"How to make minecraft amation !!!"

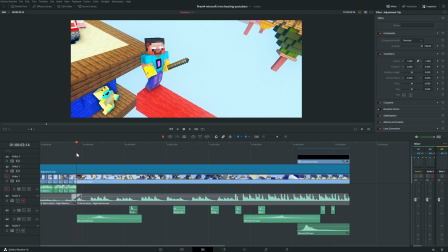[8:04]
So, when I'm doing a flip, here,
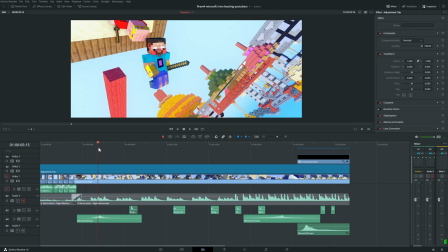[8:09]
okay, it's the timing here because we're editing, but when it's sort of I'm doing the spin part, I did a whoosh.
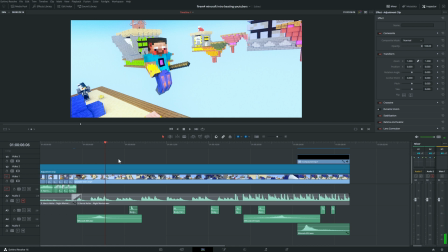[8:20]
Okay, great. So now, just to tell you guys, if you guys want me to sort of tell you guys, make a video about all these, where I get all these songs and the effects and the whooshes and everything, I could make like a, 5 amazing places to get free stuff, because all these stuff are free.
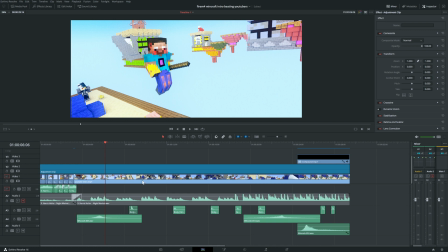[8:37]
Got them all for free, and they're all, you know, should be allowed to use in anything. So I could make a video of how to get all those stuff if you guys really want to.
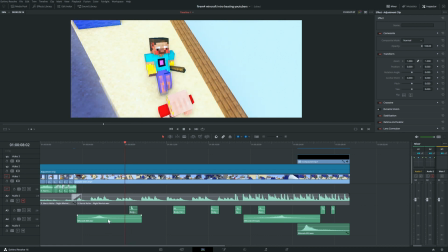[8:45]
Okay, so now that's this whoosh kind of thing, and then when I hit him, all I got is
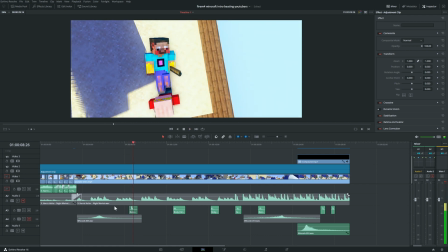[8:54]
that kind of hit thing. And obviously I timed it perfectly, or at least I tried to.
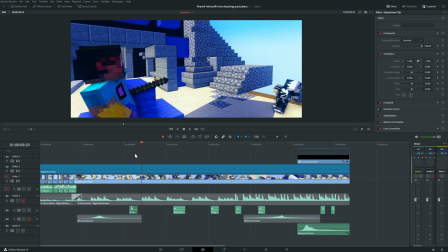[9:00]
Then I sort of, wow, so then I sort of now jump off of him,
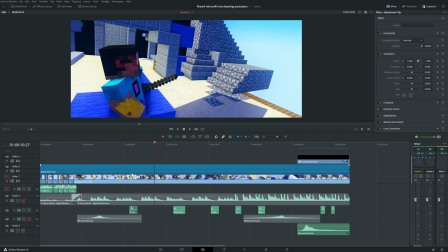[9:09]
and then see GamerBoy80, and then nothing's really happening now, and then I fall down.
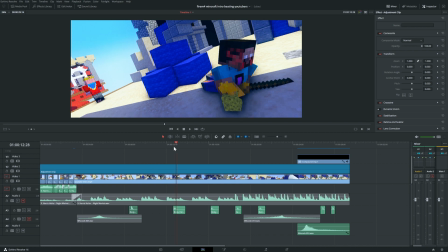[9:14]
So when I fall, I do this. Okay, the timing obviously, editing, but you can hear it, and that's sort of that thing of me falling.
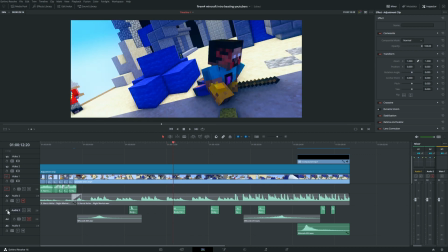[9:25]
So that's actually really important. All these, this is pretty much the VFX kind of thing, if we could name it, whatever. But this is sort of the, like, not VFX, the audio, like,
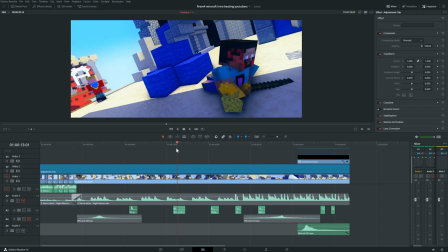[9:38]
ambient kind of hits and stuff that don't really happen in, you know, a 3D space, so you need to add it in to make it look realistic.
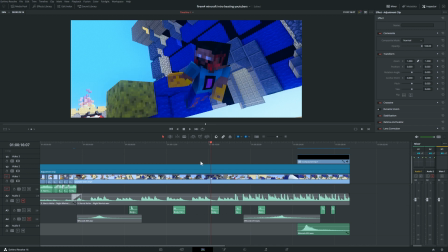[9:45]
Then, when I place the sponge, okay, we need a sound.
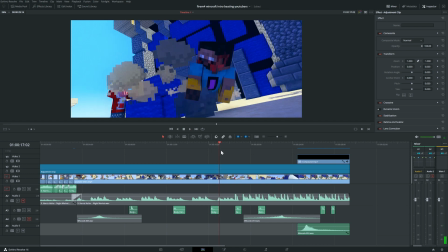[9:51]
Okay, and I didn't really do a smoke sound because I could have, obviously, but I just didn't really want to.
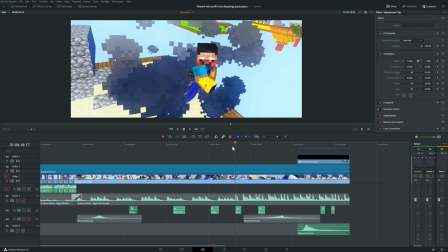[9:56]
I think that the scene was complex enough.
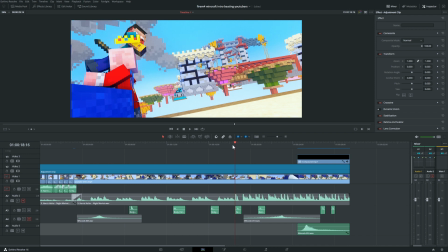[9:59]
Now, once I jump up, and I take his crown, I sort of want like a hit thing.
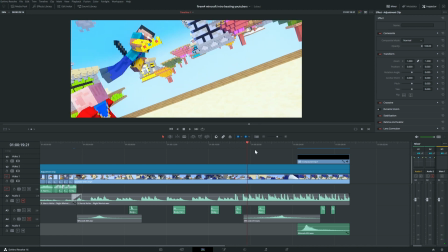[10:08]
But then, actually, you know what? I'm gonna move this. You see, this is the fun of editing.
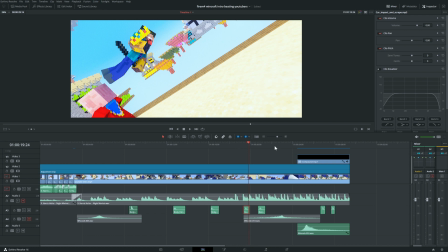[10:14]
Here I want the hit, because I want it to be me hitting his crown off, because sort of the scene, it's not so obvious that it's me hitting the crown off.
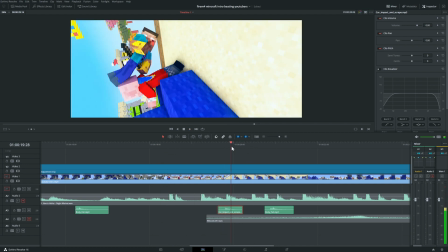[10:23]
So let's see. Yeah, so the timing in editing, like I said, but it should be actually good.
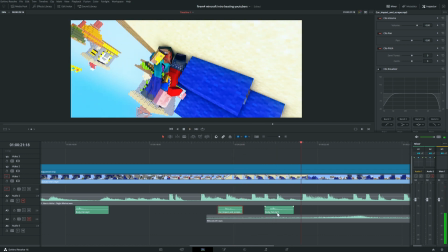[10:31]
And then I have here, that's sort of a body fall, kind of me falling. Again, can make a video if we hit 20 likes on this one of how to, you know, get all these cool free stuff.
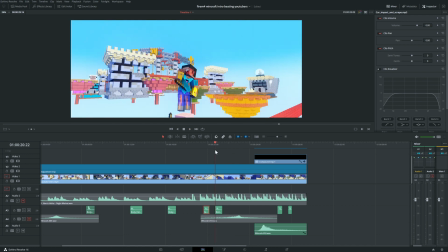[10:46]
Then I have here, let's just get back here. Let's go like that.
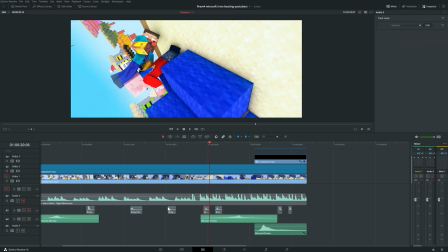[10:53]
Fair enough. And then the idea is, obviously, like I said, YouTube editing, not YouTube, whatever.
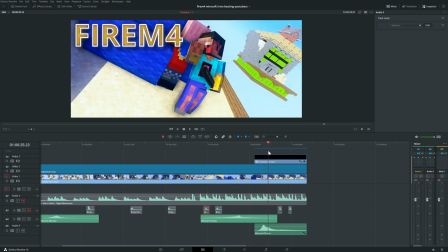[11:02]
Pretty much editing the timing, but when I'm spinning, it does a whoosh sound. And then when I sort of spin again, I just did this.
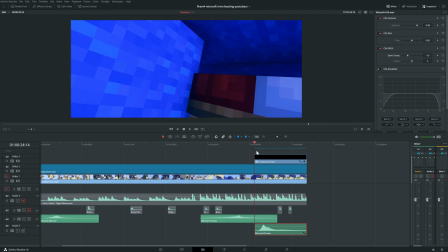[11:10]
You know what, that sounds terrible. Need a bit more. Here. Why is it so much like that?
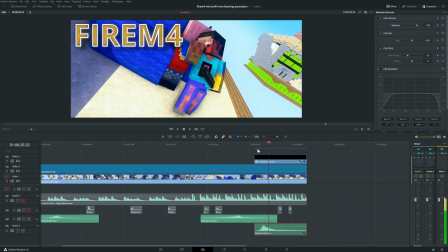[11:18]
Okay, let's lower the pad a bit. Not too bad. What if I add? Let's just pitch. Yeah, no. Let's try. I love that. I really do love that, but we are gonna need some more volume.
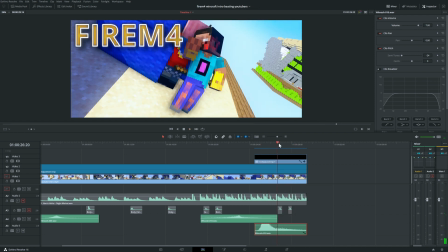[11:39]
Cool, and then hit. Now hit, I pretty much look, okay. I hit him around here, okay? So that's where the hit should be, okay, and you can just listen to it. And then I hit again, pretty much where he would be, I guess.
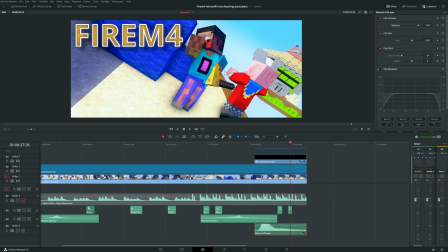[11:59]
And the reason that I did in the Mininator, that like, he's flying,
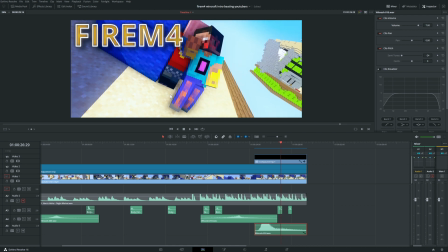[12:06]
but after he sort of flies to the side after I hit him.